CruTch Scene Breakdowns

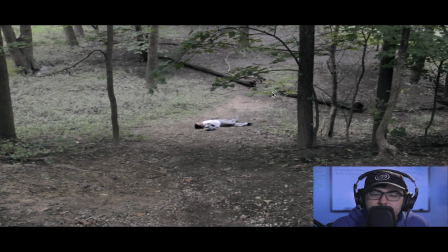broken that tree is it's literally cut in half and then right here
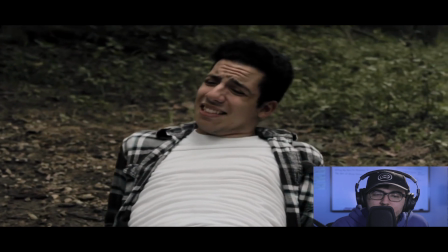this one shot here i also like this shot here it just looks very very
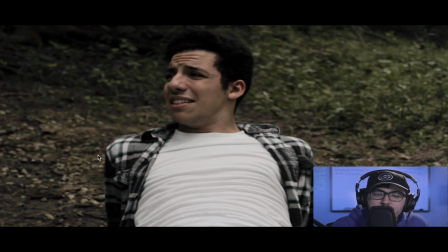nice we have like the contrast of like the brown and the green here and then like the contrast of the blue uh up against the brown here and something i want to point out right now is uh the uh clothes that christian wears you know he wears this white shirt but he also wears like this sort
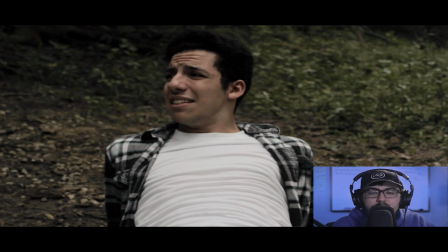of blue gray sweater that kind of goes over his his white shirt again just like with choices you know like how daniel wore that white polo to show like that purity and that innocence but then the film color of all was blue so
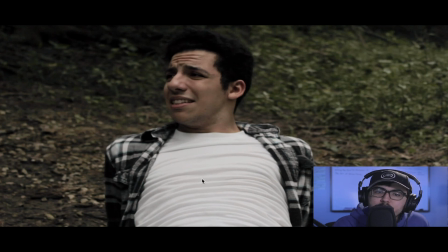this is kind of like that you know he has like that white and that purity inside him he's still a good person but that blue and gray is sort of overtaking him with the sweater so that was something i wanted to have you know because I did think about like costuming when it came to Christian and I thought like you know blue on
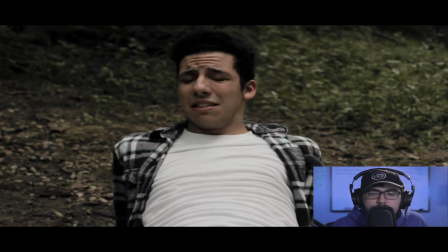top of white would be the best for him and then right here we
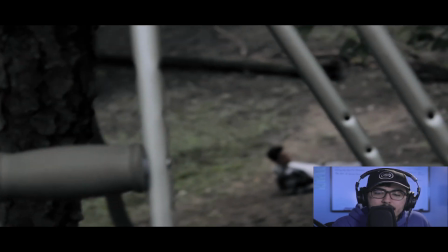move back and you know whereas like in
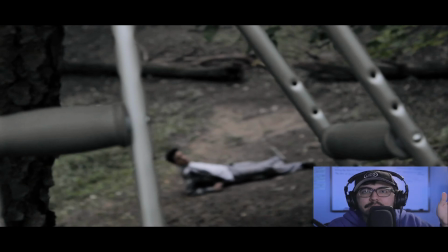the beginning it was all like nice sliding shots very smooth and panning and very very calming here i mean it's all very jerky like i mean rolling down the hill and then like this one shot here of just like
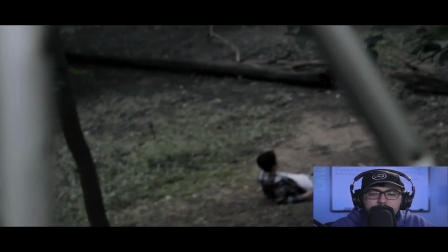like just like going back and the camera movement is all jerky here and
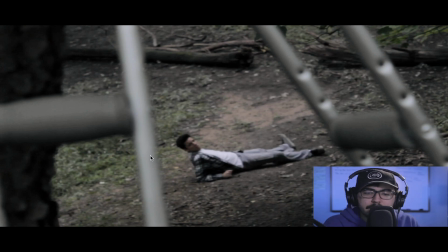we see christian literally in between the two crutches because again and again like there's that oblique angle to further show like that oh man his crutches are all the way at the top and christian's at the bottom what is he gonna do you know and then we have like this close-up of
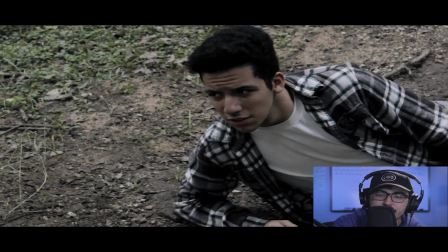christian he sort of darts his eyes left and right looking around trying to see if
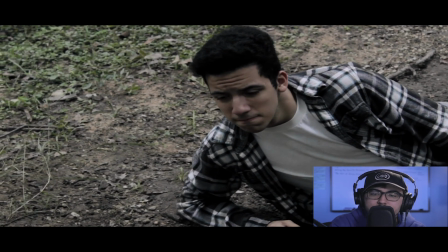there's anyone there but obviously there isn't and he just kind of takes like that
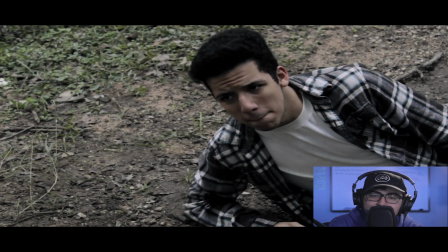deep breath right there and then we know like oh man is he gonna
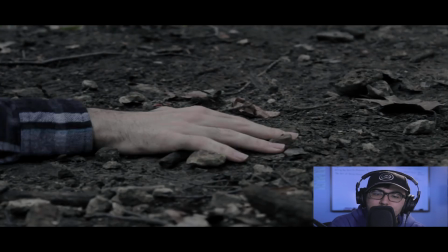sure enough next thing you know boom the hand just comes into the frame just full close-up of the hand and he just
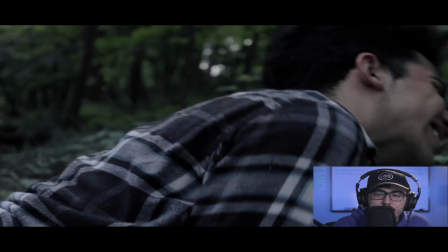starts climbing and or crawling his way up that hill something
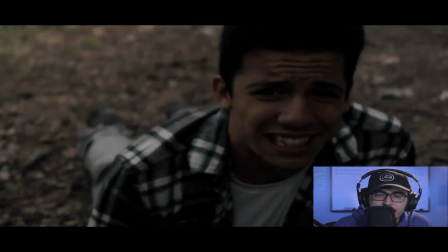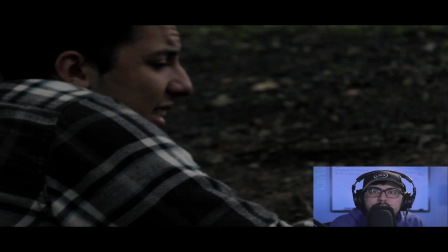I want to point out is like again because sound was very vital in this I had like this doormat that sort of had like this grass texture and I would just like i would just like just like rub my hand across from it and then i get like some rocks and pebbles from
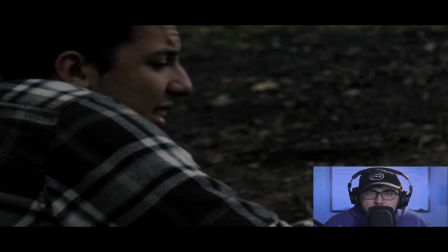like my backyard and i would just like rub them together and i would just like then put it all together and you get like this sound right here of just like the sound of like the body just like crawling and like just like scraping across the ground and